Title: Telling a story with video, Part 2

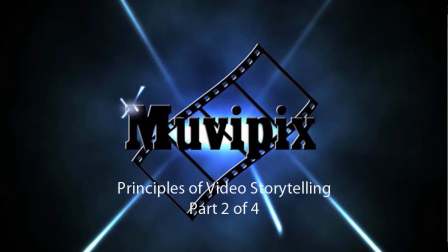Hello again, this is Steve Grazetti, co-founder of MoviePix.com and author of any number of MoviePix.com guides to any number of video editors.
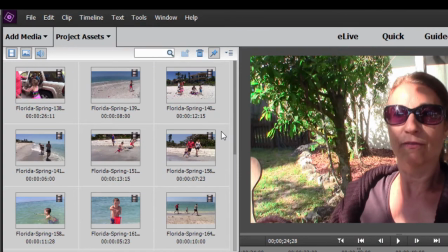We have a number of random images here from a day on the beach and we have some interviews with people who are actually there.
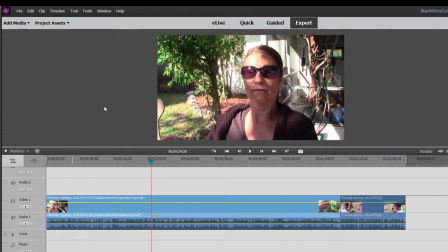Now there are a number of ways to tell your story. You can use a voiceover narration that can be a little bit obtrusive, but it can also be very effective. I always try when I've been through an interesting event to get interviews right on the spot, right after it happened,
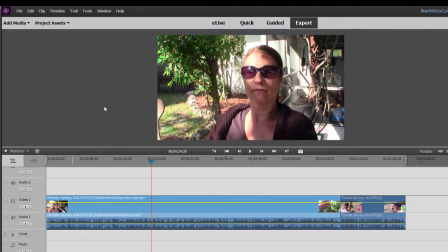talk to the people who were involved they are the ones who really are best at telling the story
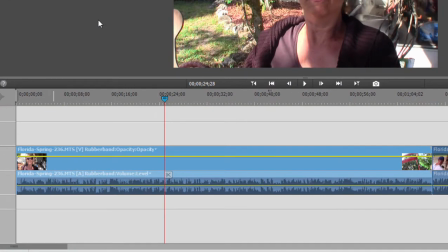so we've got an extended interview here with my sister that interview runs a little
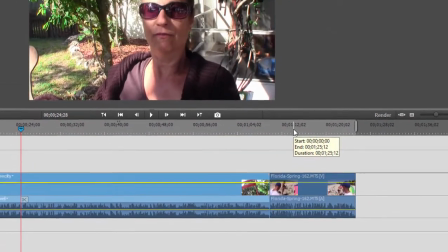over a minute as you can see on the timeline and then we've got a brief interview here with my niece's husband who
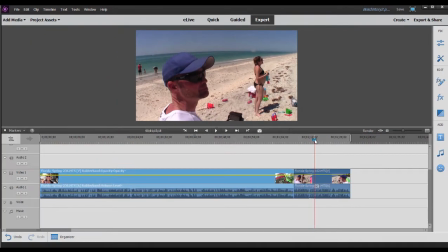tells the story much more succinctly and I'm going to cut this in such a way that there's almost the conversation between the two. Kathy will talk for a little bit and then we'll cut to Rhodey and then back to Kathy and cutting that into bits and pieces we'll be able to tell the story.
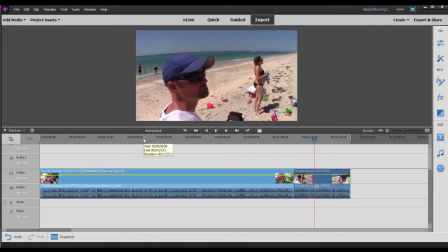Now in order to hone the storytelling down I've got to take Kathy's interview.
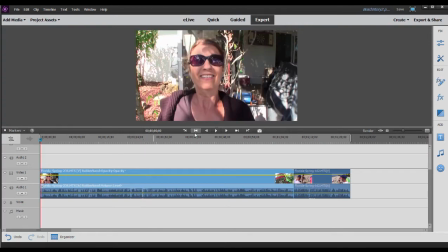I'm just going to go back to home here on the timeline just by pressing home. There's a lot that can be cut out of here. In other words the story could be told probably in 15-20 seconds. Kathy takes a minute or so to tell it people tend to do that people have so much they want to say in there there are digressions
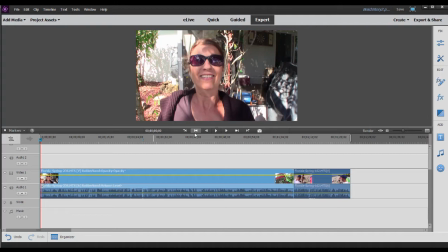in there there may be some ums and ahs and i want to make people sound really good and succinct like here's the point here's the point here's
the point listen to what i started with and then we'll take a look at how i trimmed it up definitely my favorite day was sunday because we wanted
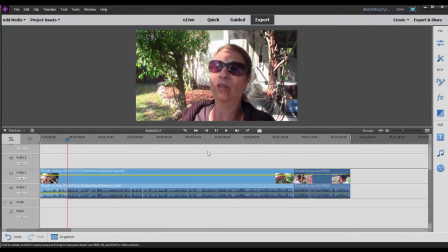to go to the beach and it started out so terrible because it was really really crowded There was not even a place to park and,
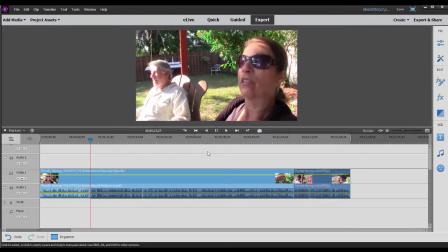um, we were ready to give up and it looked like it was going to be a terrible day. And then roadie Jessica's husband just remembered that he knew some people that he does some work for on the side.
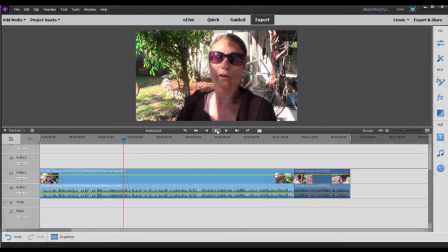Now right there, she referred to roadie, right? She said roadie knew somebody. That's a nice cue to tell me to now cut to the roadie footage. See how that works. She said, well, roadie came up with a solution. Now, I'm going to cut over to Rhodey telling his version of the story or his part in the story.
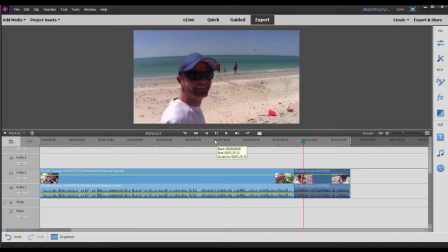Spring break, huh? Yeah, how's that happen? What happened? How's this happening?
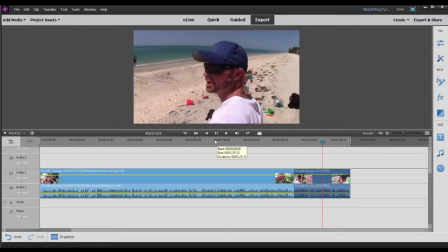Well, I got some good friends that have a place out here and they let us come out and enjoy their beach.
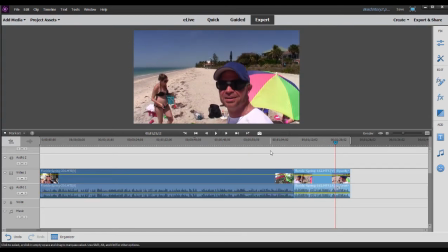See, that's very, very nice. There's some extra stuff in there. They don't need to hear me asking him the question. If I cut me out of that interview, it's even more powerful because it sounds like Rhodey is spontaneously talking. talking he's not answering my question and because of the way the the interview is done you
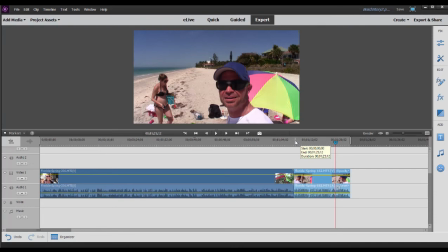can cut me out of it and it's still he's speaking in full sentences listen to this well
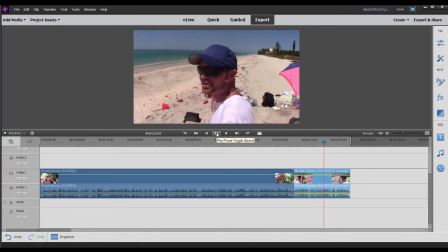i got got some uh good friends that i have to have a place out here and they let there that's very nice right where he says i've got
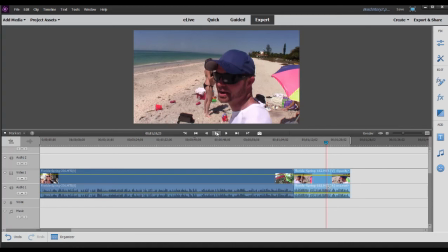some good friends who have a place out here that's the beginning everything else before that talking about oh not bad for spring break we can cut that all out we just want to hear the story now these cuts in here where i'm cutting out small pieces like the ums and the aahs
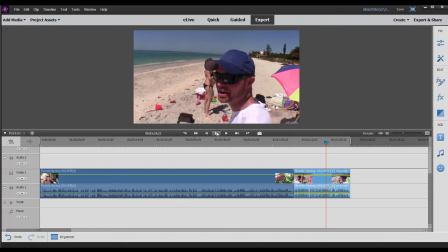we can hide that because we don't necessarily have to have the face of the person talking on screen we are going to cut back and forth and see their face because it is very important to be reminded who's telling the story but the cuts we're going to make in here will be
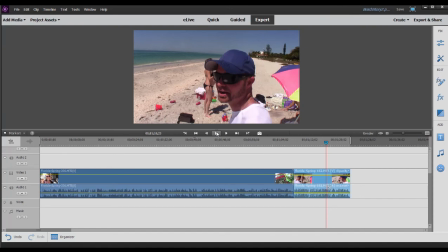invisible because we'll actually be looking at the b-roll we'll actually be looking at the footage of the people on the beach now there's more to the
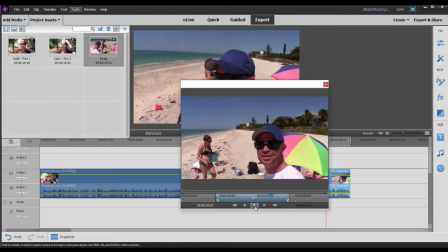story we'll take a look at that as we continue to develop this out but right now I have the setup the solution and then
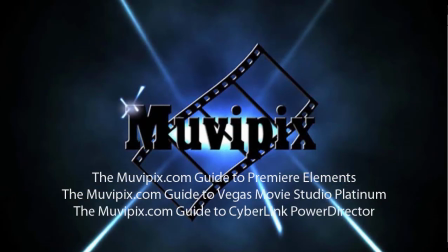ultimately in the third interview when we cut back to Kathy we'll hear what the results are we'll take a look at that as we build this out in part three